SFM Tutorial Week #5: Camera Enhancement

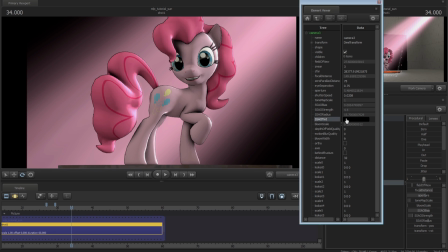You can actually get a kind of a really more cartoonish effect here.
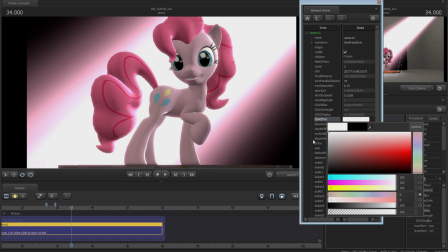It doesn't make the outline gray, it makes it semi-transparent. Just when you're white, how it disappears completely, gray will actually blend with the color in the background a little bit.
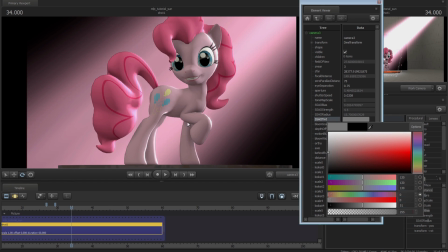So with the right amount of gray here, you can actually give a pink with a darker pink outline, or whatever color it is at the actual model, that's a little bit more like the show has. So if you play with those values, you can get something that's a little bit closer to what the show has.
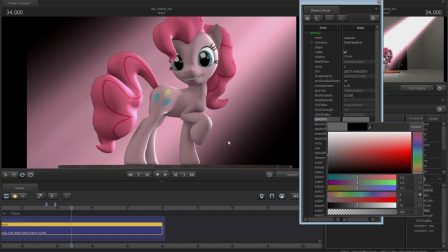It's not going to be perfect, not going to be exactly like the show, because you are working at the 3D model, but it's just dependent on what kind of a look you're going for.
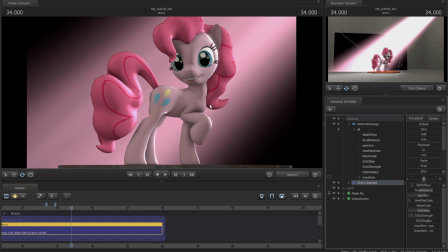That's basically it for SSAO. It's just a really simple concept, but it can make a big change. So remember to check the descriptions for the values I have, and just play around with them to see what you want to get out of it. the
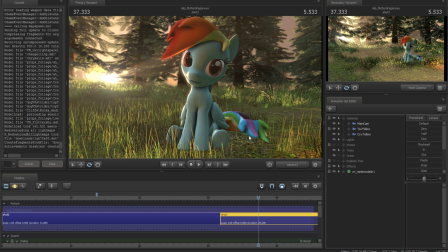next little camera trick I wanted to cover is actually a really old standing one, and it's called the rule of thirds. If you don't know what that is, it's where you split the screen into, well, thirds, both vertically and horizontally.
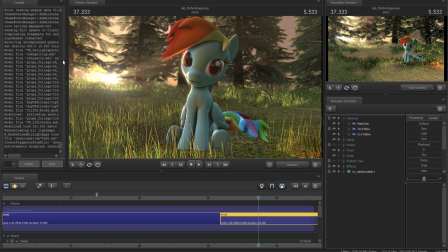Horizontally is in trying to put the horizon along one of the thirds, so at this point or at this point, and to put your subject along the vertical ones, so around this third or on this third.
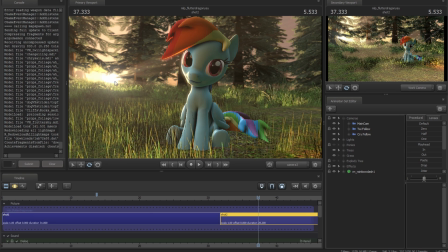And usually the intersection points are where the points of focus that you want to have something placed there. So in this picture, I'm not really following that. I got it actually being cute here, just in the center frame, and the horizon is kind of around the center.
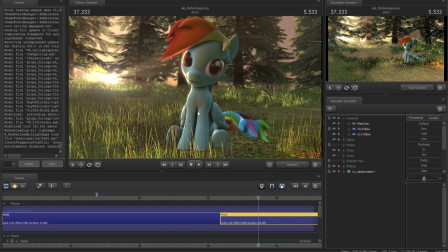It's not really fitting for what you should be. It's not attracting to the eye. Dashy is too much in focus there. So we'll change this up to try to actually to fit the rule of thirds here. And it doesn't just apply to pictures, it applies to video as well. Now, one of the difficulties you might have is trying to actually fit along a third.
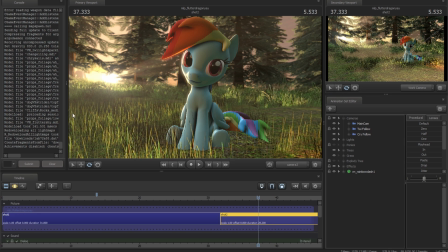Now, you don't have to actually fit along an exact third. It's usually just trying to fit in around there. To actually help out a little bit, I created a little overlay that you can add in here. I'm going to show you how to put that on.
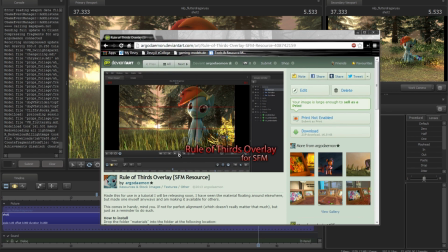On my DA, I have a little download here that you can go over here to download this file.
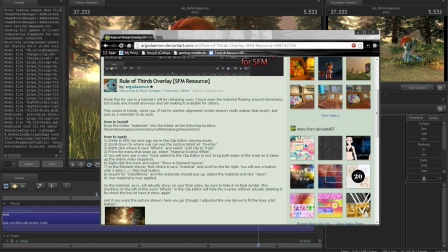There's going to be instructions on how to open it up and install it down here.
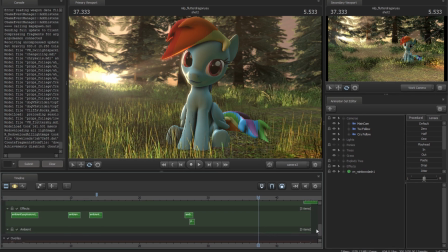But to actually get that added, if you go down to your overlay here, well, in the clip editor, you can right click the brownish part here, say add clip to track, and then go to material overlay effect.
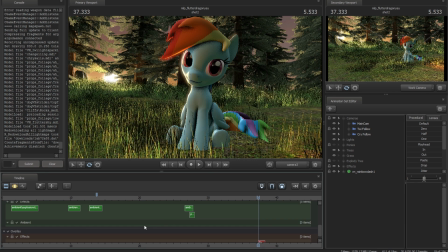Just click OK, and you're going to get a little extra clip here. I'm going to extend this to make sure that it covers the entire clip.
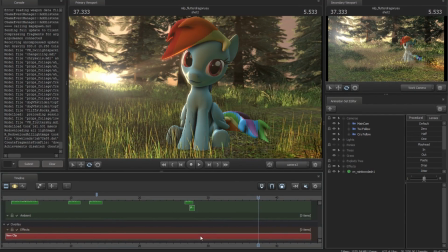Okay, and now you just have to right click this, go to show an element viewer,
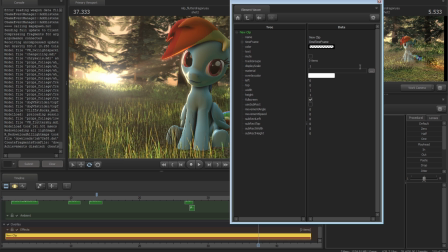and over here you have your material. You can add the material that you want to have for the overlay.
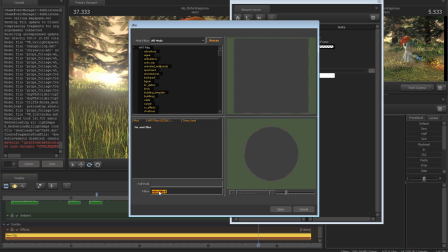So with the little three dots there, do a search for rule of third once you have them in, and they'll pop up here.
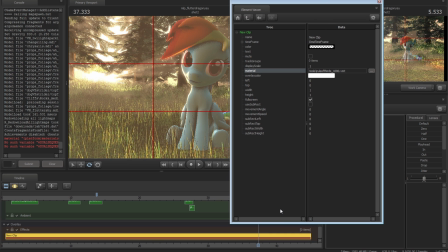So I'm going to grab one of them here and say open. Now you're going to see that you have your overlay effect here.
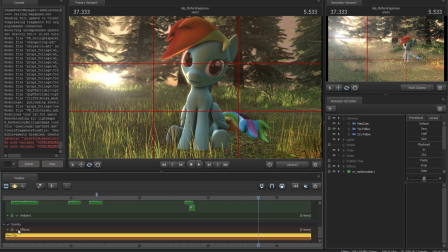Now you have those third lines. If you want to shut that off because this will show up in your final render, just get the little checkbox here and it's gone. So let's modify this picture to try to fit within the rule of thirds here.
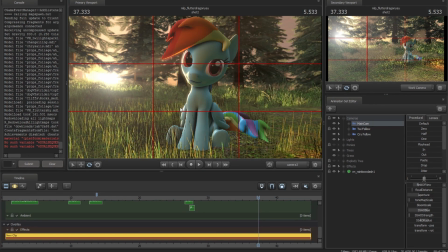So I'm going to take my camera, and what third you want to use for the horizon is going to be dependent on what your focus is.
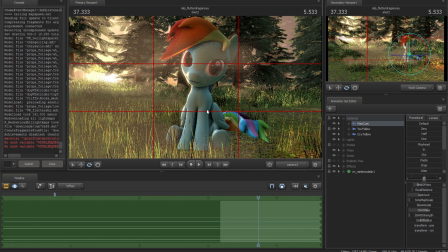Because right now the focus is more up than down, I don't want to focus on the ground because of the sunset here.
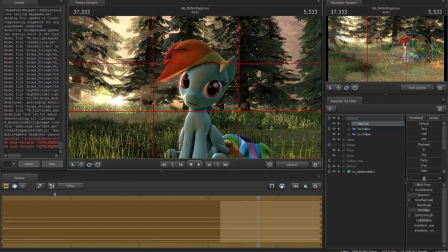I want to have that bottom third with the horizon. So about, let's say right about there should be fine.
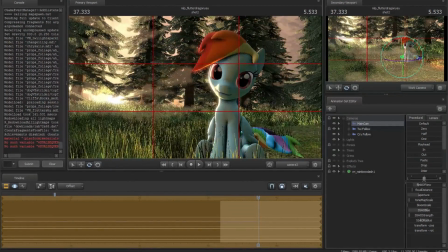And then we'll move so that dash can be in that farther third. Don't be creeped out by the eyes.
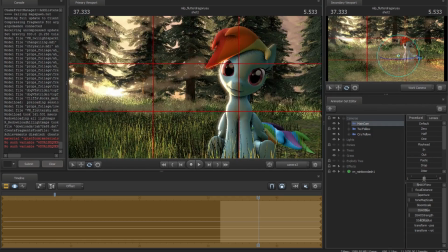I locked it to the camera, so I don't have to worry about that. So, but that's because the sun's a focus.
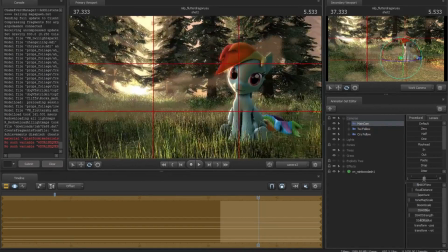I'm going to try to adjust this so that we have things placed a little bit more within or at those points.
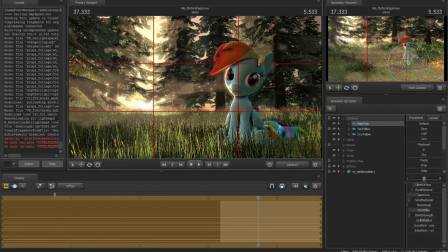Let's do this. Zoom in a little bit. Okay.
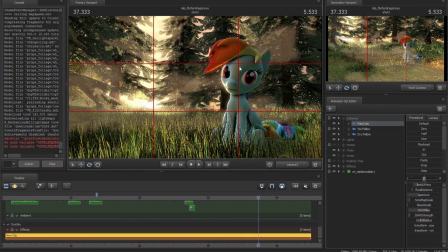So, okay, now we actually have things within the third. So let's look at the effect here.